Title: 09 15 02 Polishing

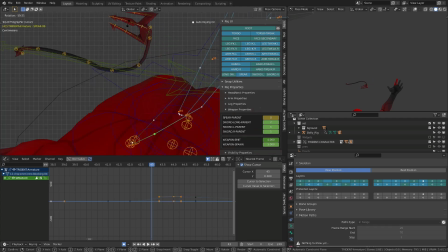(8:14)
Just think of it as a simple curve that is spinning in the air, so it will have this nice S shape, and it dries in its fall from the center of the rotation. For most of its silhouette, I need to use the trigger bone to shape it as I want.
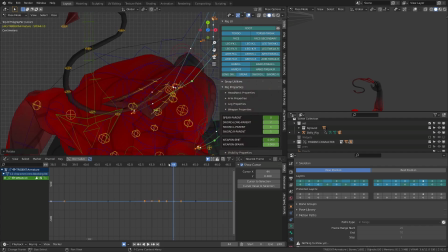(8:28)
That's not a big deal honestly, since they are all parented to the main controller of the trident that I'm spinning in the air.
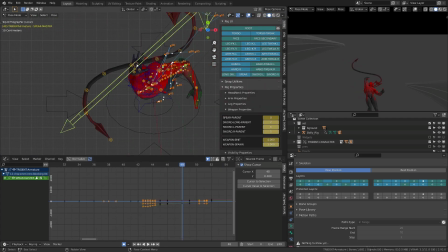(8:36)
So you can see that I'm polishing a lot and addressing a lot of issues, not even looking at the graph editor using the curves. And this is where, to me, 3D animation can meet with 2D animation,
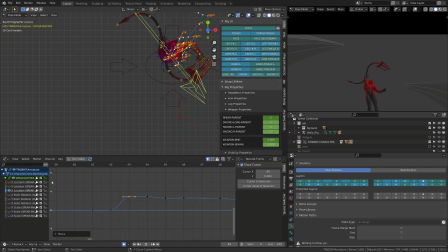(8:49)
where you just focus on the shape you have on your screen. And I no longer care about the technology, but the result.
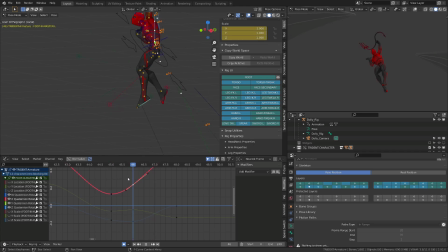(8:56)
Another detail of the animation that has become one of my favorites gave me quite a lot of work and quite a lot of difficulties.
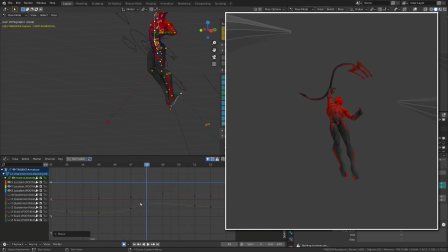(9:04)
When you watch the animation during the blocking and you focus on the feet, you can see that there is a lot of up and down motion. Because the feet are used as a counterweight for the arms, so when the right arm is raising, the left knee is raising.
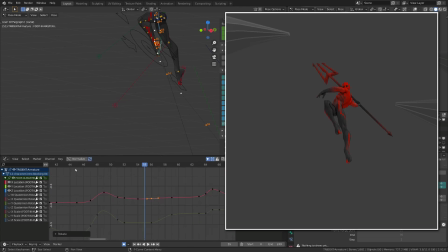(9:18)
As the left arm goes forward, the right leg goes forward. During the throw, as the right arm goes forward, the left knee goes forward.
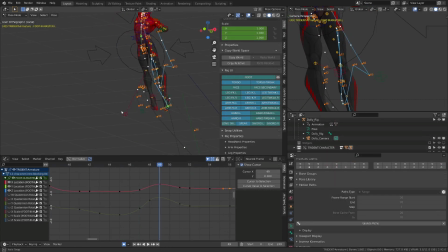(9:25)
So it was pretty easy to block this out, but then when it comes to splining and polishing this with the interpolation, it took me quite a lot of time to take a decision and test different ideas. And in the end, to be able to shuffle those feet, I used some kind of cycling motion.
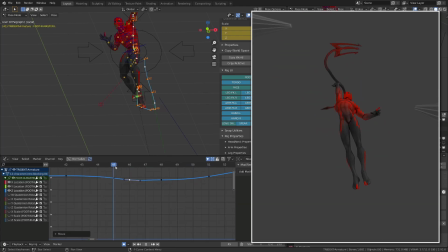(9:44)
It's like a galloping horse or a cat or a dog that is trying to swim. I really enjoy it. as if the character was trying to step or push the air with his feet. To achieve this, I played a lot with the location curve of the feet in the graph editor.
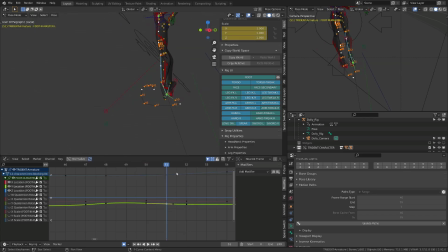(10:00)
From there, it was all about creating the nicest arc I could possibly do, and then play with the rotation of the feet so that they drags. The foot location leads from the ankle, and then the rotation of the foot makes the tip of the foot dragging. And then you should learn extra overlapping motion using the toes controllers.
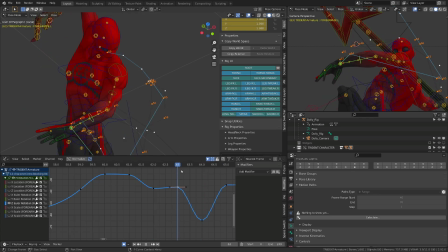(10:19)
Once I was done with this, I used the same method we have seen in the previous chapter to polish the arms. I'm tracking their arcs using the tweaker bones.
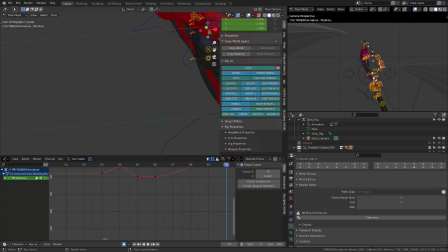(10:28)
I'm just calculating the motion path from the tweaker bones using the different joints like the elbow and then the wrist.
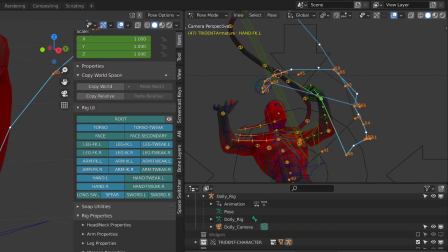(10:35)
Whether it's through the graph editor or directly by posing my character, I make sure that the hands and the wrist create a nice arc. Here you can see I have some hard angles in my motion path, and I will readjust the orientation of the arm bone so that I can create a better arc.
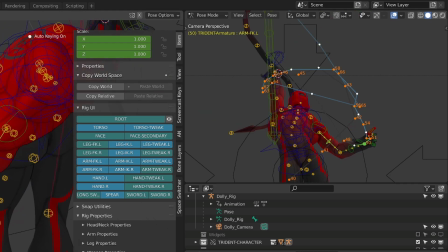(10:53)
This doesn't require great skill.
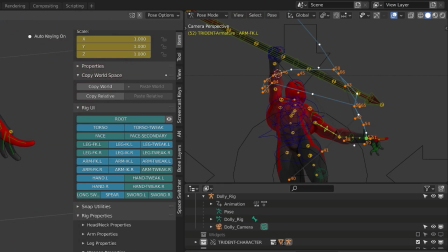(10:55)
I'm just watching the arcs, going pose to pose, and when I see a hard angle like here, I reposition the arm bone. This is why I always try to get a satisfying center of gravity motion before working on the extremities of the character,
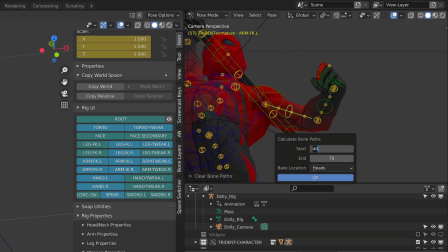(11:11)
as I then just need to track the arcs of my extremities, the hands, the feet, and fix them.